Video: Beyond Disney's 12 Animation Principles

And feels different depending on if it's a player character, we want more instant responses there, whereas if it's a non-player character, it needs a bigger wind up on animation because you need to be able to see the attack coming,
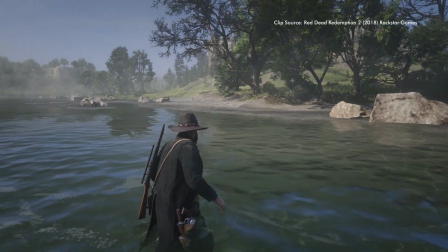[12:25]
that type of thing. So it depends on that. And I would also say that we have some huge games like
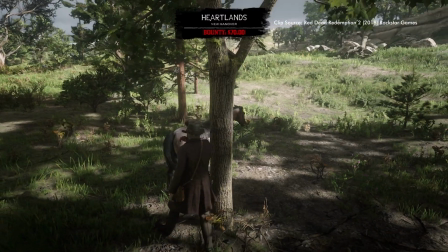[12:33]
Rockstar's games, which their feel is not the most important thing.
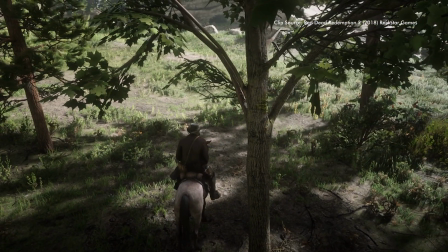[12:37]
Their thing is like the world building, and so their characters have to be a bit more realistic, so they're not like just jumping around on a button press like a Nintendo game.
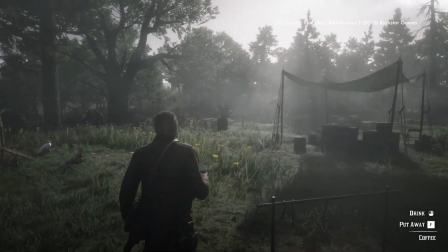[12:46]
They're quite slow and sluggish, and Red Dead Redemption 2 really went all the way in and deliberately
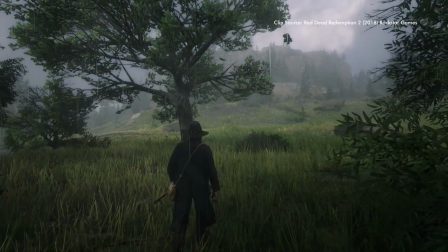[12:52]
made everything super slow because it's more like a simulation of your being a realistic cowboy.
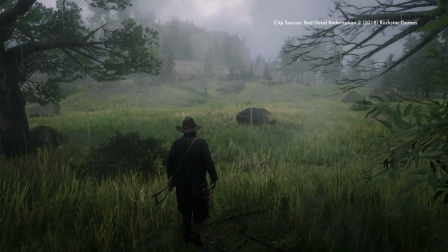[12:59]
It's not about like I'm just like shooting everything and like a superhero. So I think it all depends on the game, and I always argue that some of the most successful games don't have that kind of Nintendo feedback. So it's not just always the fact that you have to have super speedy reactions. Feel, sometimes you want a slower feel and a more realistic, heavy feel as well. Now we come back to the question.
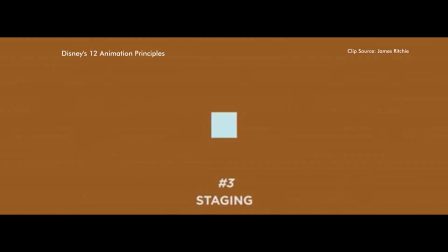[13:24]
How do the 12 principles of animation relate to video games? Well, of course, the 12 principles are still heavily important in video game animation.
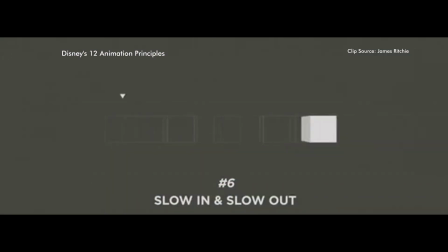[13:31]
Throughout our research, nobody disagreed. But it's important to note that they are viewed differently, through the lens of the video game's mechanics.
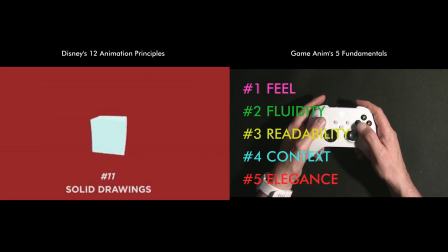[13:38]
And the unique element of control and interactivity leads to the importance of extra rules, summarised in Jonathan Cooper's 5 principles of video game animation.
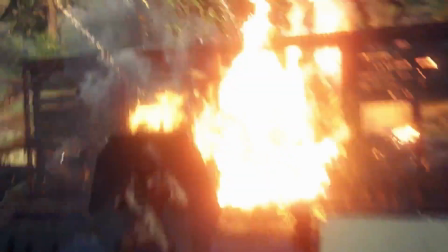[13:47]
Video game animation is definitely unique to other mediums of animation. It takes what we already know and adds a whole new dimension to it.
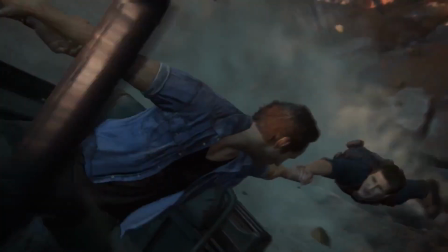[13:54]
So are Disney's 12 principles still relevant? Absolutely. But is video game animation unique and requires a whole new perspective on how the audience is involved?
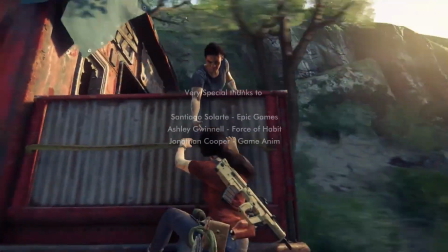[14:02]
Also yes. Thank you to everyone for watching. We hope this was as interesting to you as it was to us making it.
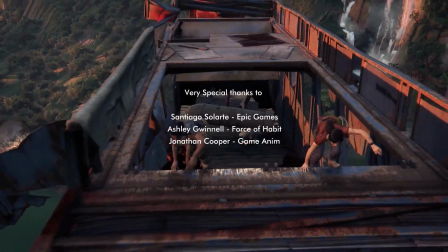[14:09]
To watch the full, raw, unedited interviews with Santiago Salate, Ashley Gwinnell, and Jonathan Cooper, check out the supplementary materials.